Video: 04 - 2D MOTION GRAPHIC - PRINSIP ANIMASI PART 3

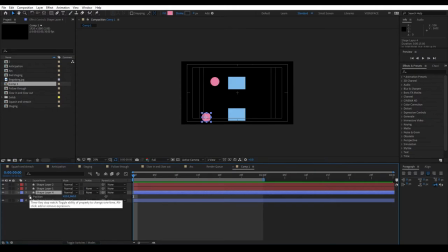(4:06)
kita aktifkan posisinya aktifkan keyframenya kemudian ke setiap 15 saya tarik ke atas Seperti ini Kemudian Saya turunkan Seperti ini Kemudian
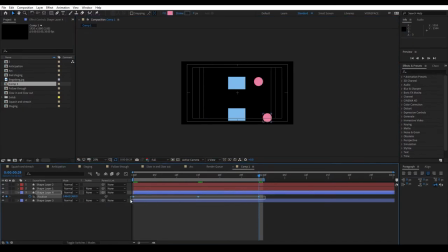(4:24)
Disini saya Atur ya supaya Bisa seimbang Dan smooth Dan realistis Kalau
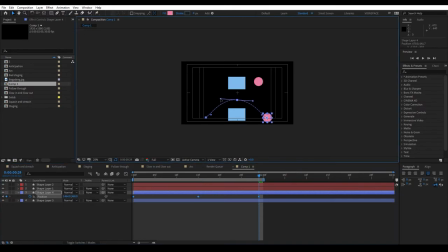saya play Seperti
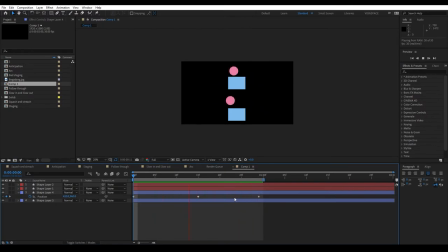(4:56)
ini Jadi kan yang kelihatan Lebih realistis itu Yang bawah Ketika melempar agak melengkung Kemudian turunnya itu agak melengkung juga Nah ini salah satu contoh prinsip animasi arcs
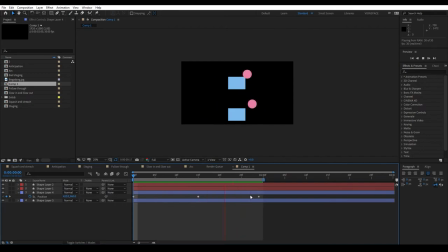(5:14)
Seperti ini mengikuti jalur Tetapi jalurnya tidak sembarangan Memikirkan pergerakannya itu harus realistis Oke selanjutnya kita Prinsip animasi yang terakhir yaitu staging Untuk penerapan prinsip animasi staging
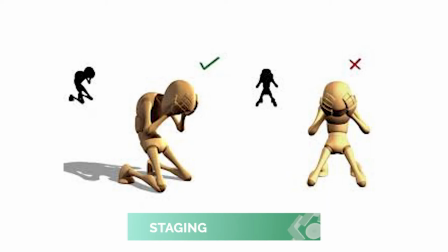(5:31)
Memang kita agak lebih banyak untuk memikirkannya ya Porsi berpikirnya lebih banyak Karena
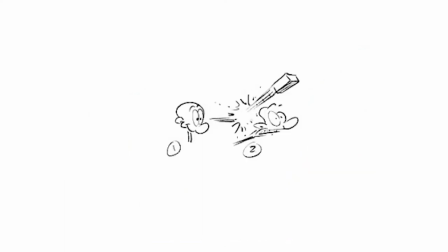(5:38)
harus memikirkan sebuah konsep Apalagi kan staging ini melibatkan unsur pendukung di dalamnya Untuk memenuhi sebuah cerita animasi di dalam scene tersebut Seperti itu Nah salah satu contohnya kita bisa lihat Seperti animasi logo NASA ini Nah jadi kan
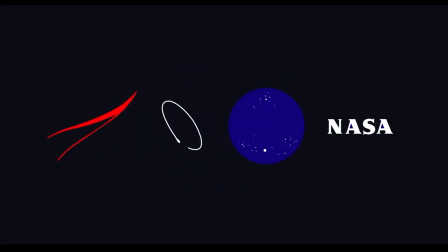(5:59)
Jadi kan unsur pendukung logo NASA ini Yang pertama itu yang merah ini tuh seolah-olah dia roket Katanya Kemudian ada shadow putih ini Kemudian ada ini semacam langitnya ya Semacam langitnya ada bintang,
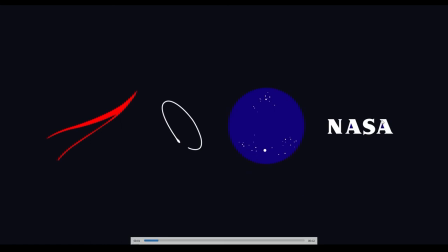(6:19)
planet dan lain sebagainya Kemudian ada tulisan NASA-nya Seperti itu Nah ini elemen-elemen pendukung untuk membuat sebuah logo NASA kemudian ini digabungkan dan dianimasikan tetapi animasinya juga harus sesuai cerita ya sesuai konsep
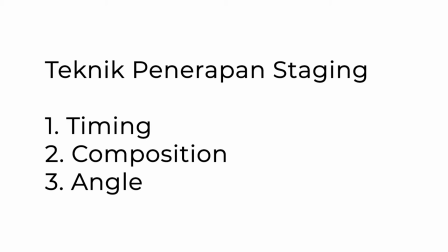(6:37)
sebenarnya hal yang perlu diperhatikan untuk menerapkan prinsip animasi staging yang pertama itu waktu yang tepat jadi waktu timing animasinya itu harus tepat ketika roket muncul kemudian yang lain harus muncul kemudian ada yang belakangan dan ada yang terakhir muncul seperti
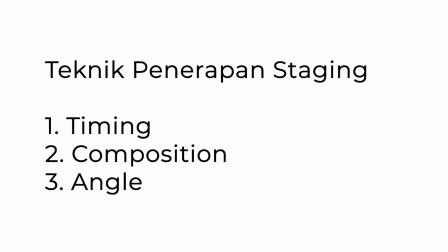(7:00)
itu ya belakangan sampai terakhir muncul sama aja intinya timingnya harus pas timingnya harus pas kemudian komposisi yang pas komposisi yang pas itu kalau apalagi kalau memang sebuah scene udah desain itu komposisinya udah pas berarti kita tinggal menganimasikannya nah
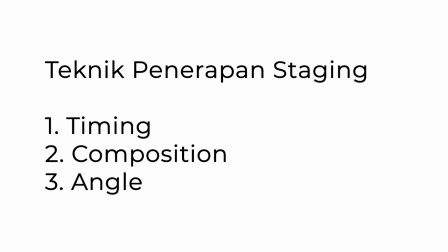(7:18)
kemudian yang terakhir itu ada angle yang tepat nah kita mengangglenya dari mana nih apakah
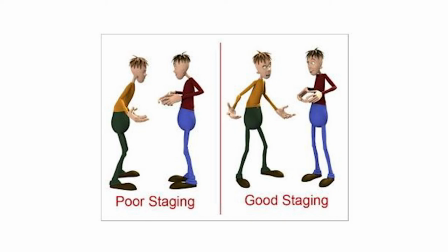(7:24)
Dari depan apakah ketika si animasi roketnya itu ada dari samping dulu kemudian muter ke bolanya Kemudian tiba-tiba masuk dan animasi seperti itu
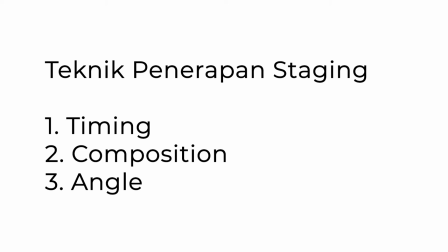(7:37)
Nah jadi ada tiga sih timingnya yang tepat ya komposisi yang tepat juga kemudian angle yang tepat juga Sebenarnya hal itu aja sih yang perlu diperhatikan di staging Oke jadi itu
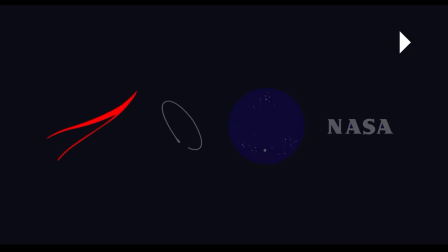(7:51)
dia Dua prinsip animasi terakhir kita Yang pertama art Kemudian yang terakhir ada Staging Oke silahkan praktekan selamat mencoba